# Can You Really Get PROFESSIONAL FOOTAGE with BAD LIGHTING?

Airy makes everything look good, even without any lighting. That's a comment that somebody left on our last video.
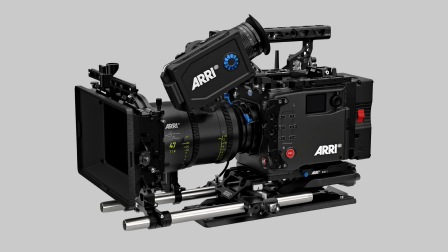[0:06]
So let's see if they're right. What if we take the Alexa 35 and film at a crappy location with crappy lighting in the middle of the day?
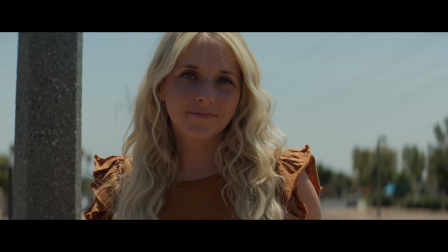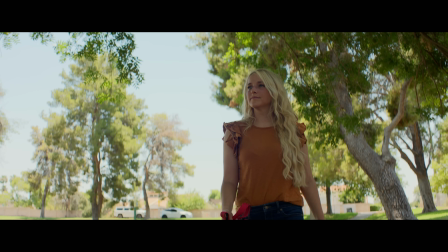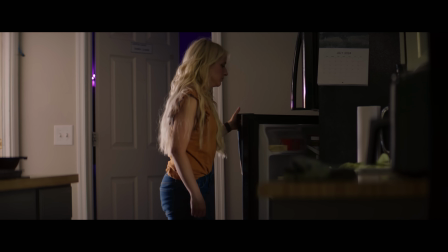Today, this lighting is horrible. The sun is right above us. Well, luckily, we have the best camera in the world. The worst lighting and the best camera. The reason why I wanted to shoot with this camera outside today is because I've noticed some shots from movies shot on film during the middle of the day,
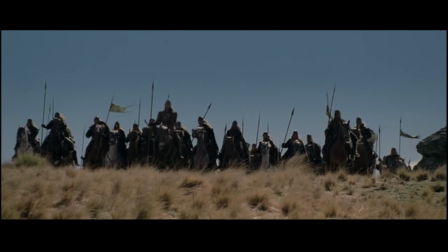[0:52]
and the shots look beautiful.
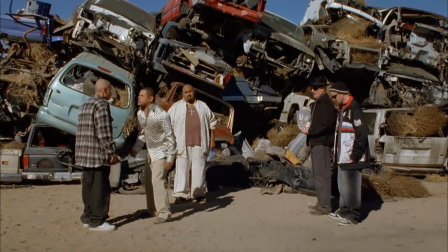[0:53]
Even though you can tell that there's no lighting modifiers or lights, I think film outside in the middle of the day can look better than digital.
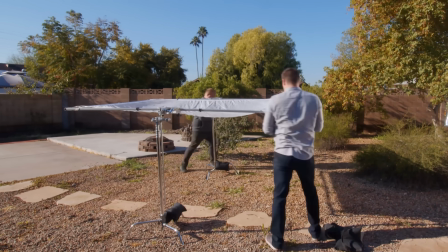[1:01]
A lot of times with digital cameras, we try to avoid shooting with just direct sun,
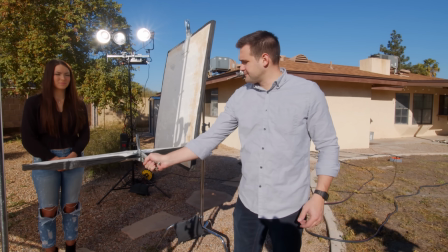[1:07]
and we have all these lighting modifiers and lights to try to make it look half decent. But with this camera, maybe it'll look good with nothing. According to Airy, this camera, the Alexa 35, has more dynamic range than any other camera in history, even more than film. So in theory, outside today, our shots should look pretty good. And what I want to do is I want to guide you through my process. Whenever I'm setting up a shot, I want to talk to you about what I'm thinking. Why am I putting the camera there? And with the sun right above us, what are some tips we can have to make the subject look half decent in the direct sun? This is going to be tricky. Whew. So the rule is no lights, no lighting modifiers, just natural light today. Come here, I want to show you something. This is one of the most important things you'll see today.
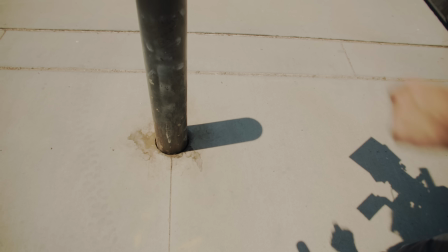[2:00]
Right down here. That right there, that's a shadow. That's the most important thing we have at our disposal today.
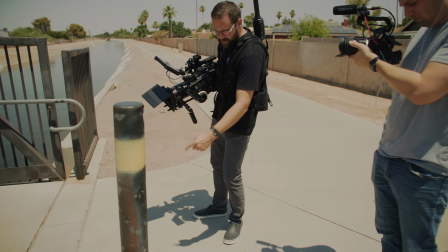[2:07]
The shadow is pointing this way, which means I need to point my camera that way. I know it's a small thing, but if we can film that direction, things will look marginally better.
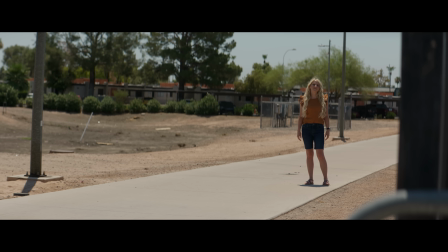[2:19]
So this is what I'm thinking. I see some very dark values. I see these trees, those are dark.
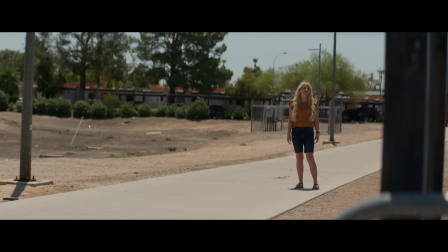[2:24]
I'm introducing a new dark value here close to the camera.
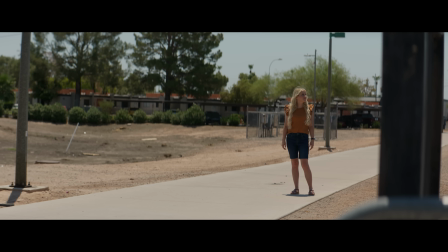[2:29]
We have the background, the midground, and the foreground, and I think this is gonna look pretty good.
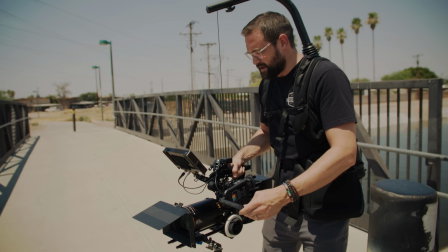[2:35]
All right, Lynn, go ahead and just walk.
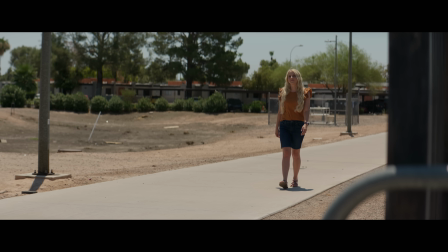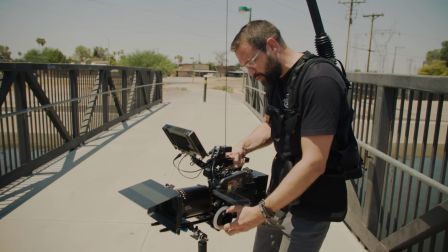[2:44]
What I'm going to do next is I'm going to film Lynn walking up into place and then stopping and looking off.
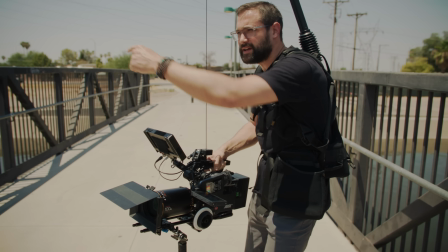[2:49]
And look this way, Lynn. There you go.
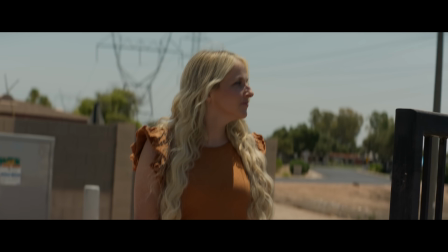[2:53]
You're going to look that direction. I don't have the camera up here because everything looks a little bit more muddy.
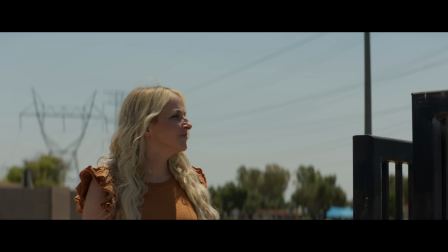[2:59]
She's blending into that gate in that background. So as I bring the camera down, I'm getting more of a striking composition here.
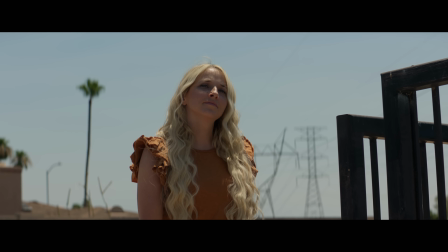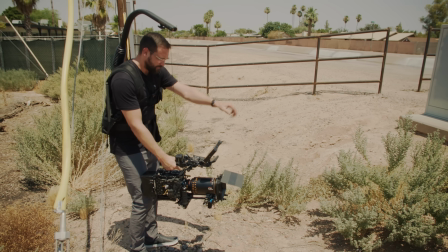[3:14]
Okay, so next, I'm gonna have this bush in the foreground. And I'm going to be focusing on Lynn walking.
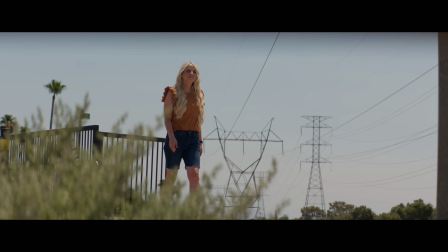Well, what do you guys think so far? Is this looking cinematic? Maybe it doesn't matter what camera you shoot on.
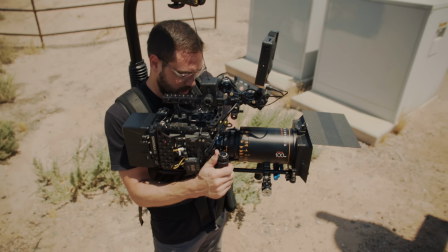[3:35]
Maybe lighting matters more. I don't know, we'll see. So I have her face totally in shadow, okay?
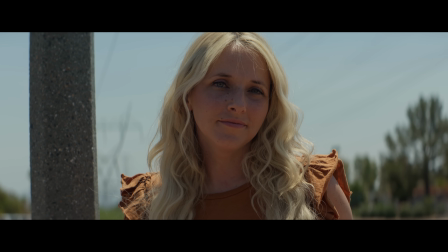[3:42]
She's facing away from the sun. I have a dark value right next to her.
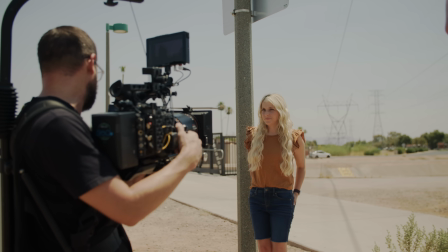[3:47]
Come this way, a little bit closer to it. There you go. All right, looking right into the camera.
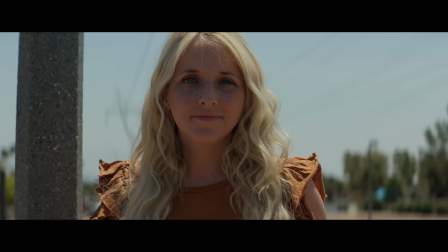Okay guys, it's over 110 degrees here. I've got this big heavy camera here and I'm tired. This is hot. This is why we don't film in the middle of the day in the summer.
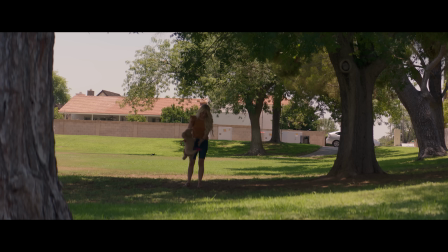[4:09]
Oh my goodness. Down here. So this lighting is very challenging because we've got the brightest brights and the darkest darks.
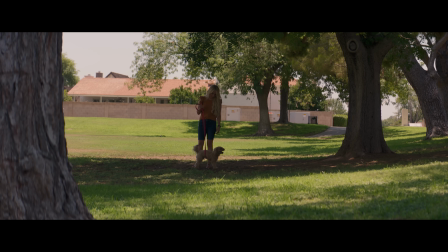[4:15]
We've got that bright sky and we've got these deep shadows. So what I've decided to do on this shot is get Lynn in those shadows there, walking across. I'm exposing basically for skin, even though right now in the shadows farther away she looks dark, but I'm overexposed here.
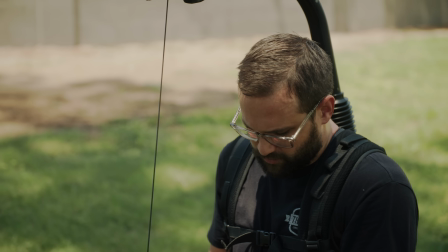[4:31]
All right, Lynn, you're gonna just walk towards me and walking.
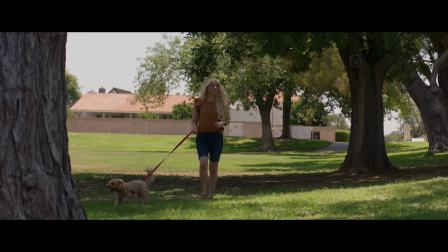Again, when you're filming outside in the middle of the day, it really is all about composition and trying to think like an artist. How do you make the shot look half decent with what you have? And again, just like the previous location, I'm shooting into the sun as much as I can. Even though it seems like the sun's right above us, it's not right above us. There's a slight difference.
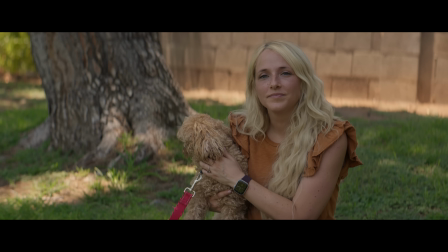[5:06]
So for this shot, we don't have the sky in the shot. I've chosen to put this fence. There's a little bit of shadows on the fence.
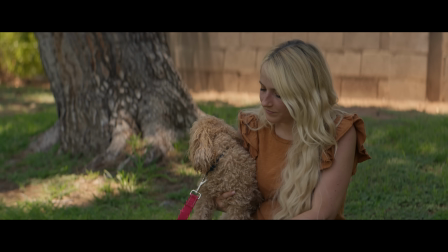[5:12]
Lynn can kind of pop that way from the background.
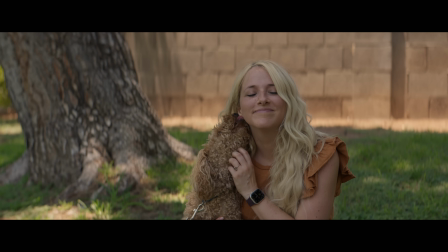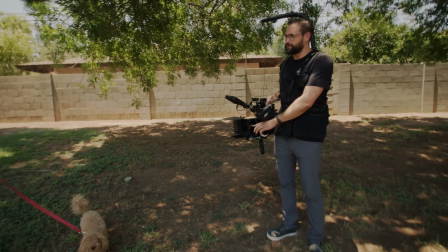[5:22]
So I'm going to be filming Lynn on this 40mm anamorphic lens now. It's a lot wider than before because I want to film her moving.
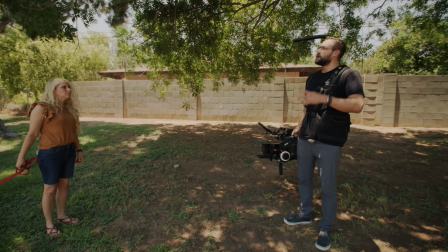[5:30]
So I'm going to be walking with her, and I'm going to have the camera very low,
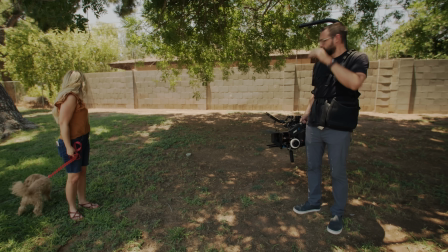[5:33]
and I'm going to be looking up into the trees here because I think that'll look really good against Lynn as she's walking.
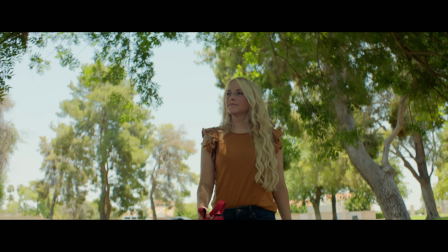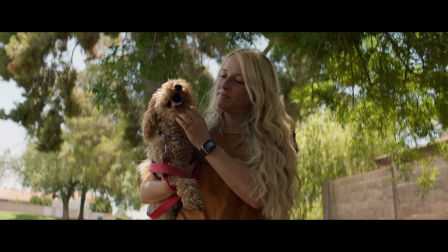[5:48]
So now I'm just exposing for Lynn's skin here. I'm not worrying about the shadows, I'm not worrying about highlights, nothing.
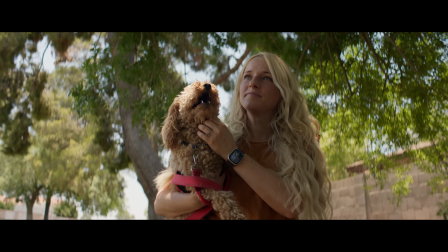Let's go inside next, and we'll see what we can film inside with just the sun coming through some windows.
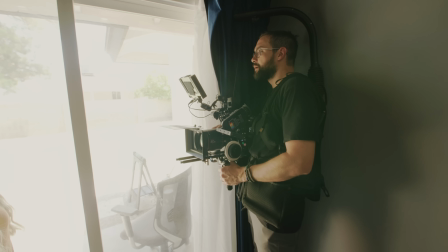[6:12]
See if it looks any good on this camera. Okay, so I'm right here
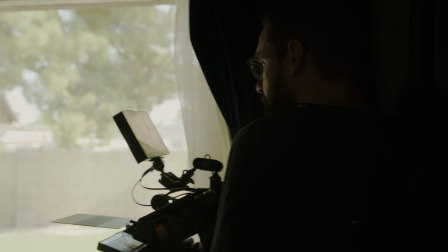[6:17]
because I wanted to show you with this camera how we can film outside and inside at the same time.
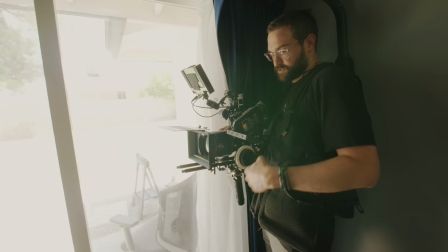[6:25]
So I've just exposed for her skin here.
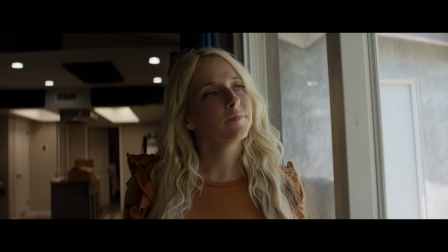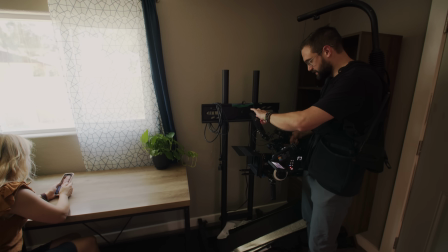[6:35]
Here we have a simple little inside shot. She's just sitting by the window.
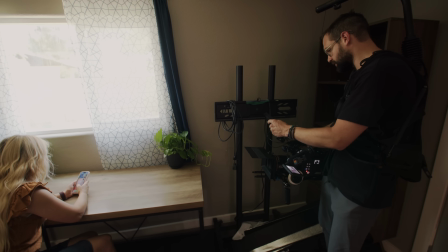[6:41]
We've got a dark room.
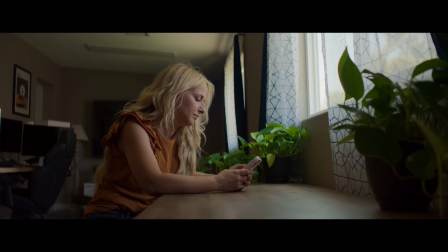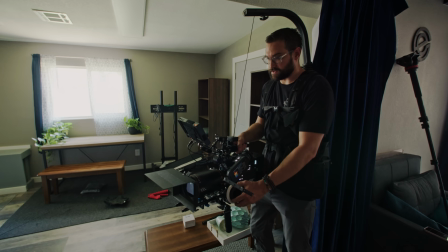[6:50]
All right, so we have no lighting in this room. It's just the garage door is open and the light is spilling in through that door.
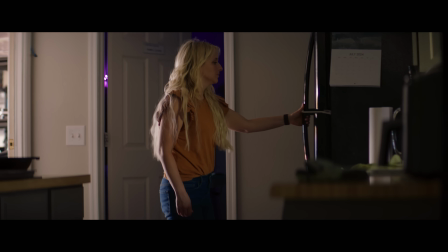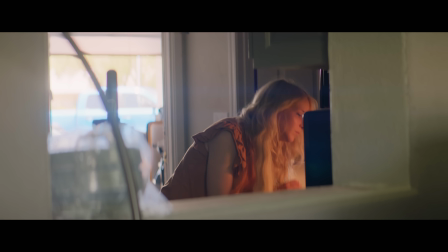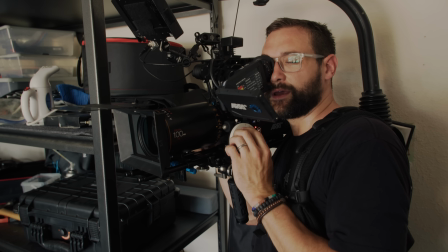[7:12]
So what I'm seeing here is a very, very bright background,
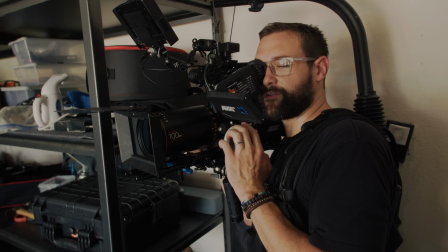[7:17]
and Lynn is in the shadows. Normally you would never film like this, but we're gonna see what it looks like.
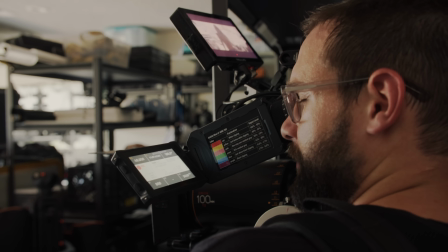[7:22]
So Lynn, go ahead and step up to that camera and mess with it for a second, and ready.
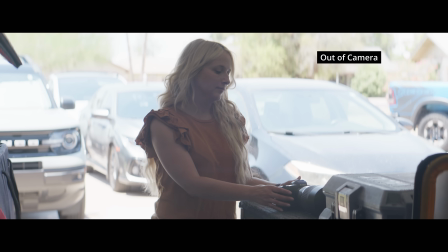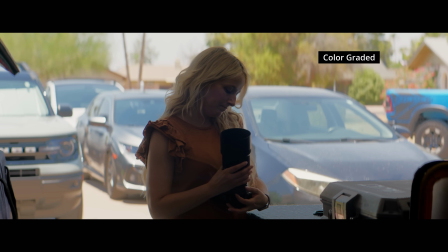So there you have it, horrible lighting conditions. No lights at all, just a really, really good camera. Did it hold up? Could you, for example, film a movie, a low-budget movie with no lights and just try to film it with a really, really good camera? Would it look cinematic enough if you knew what you were doing? And as always, don't subscribe to this channel. Watch our videos, comment, but don't subscribe. That would just be awkward for the both of us.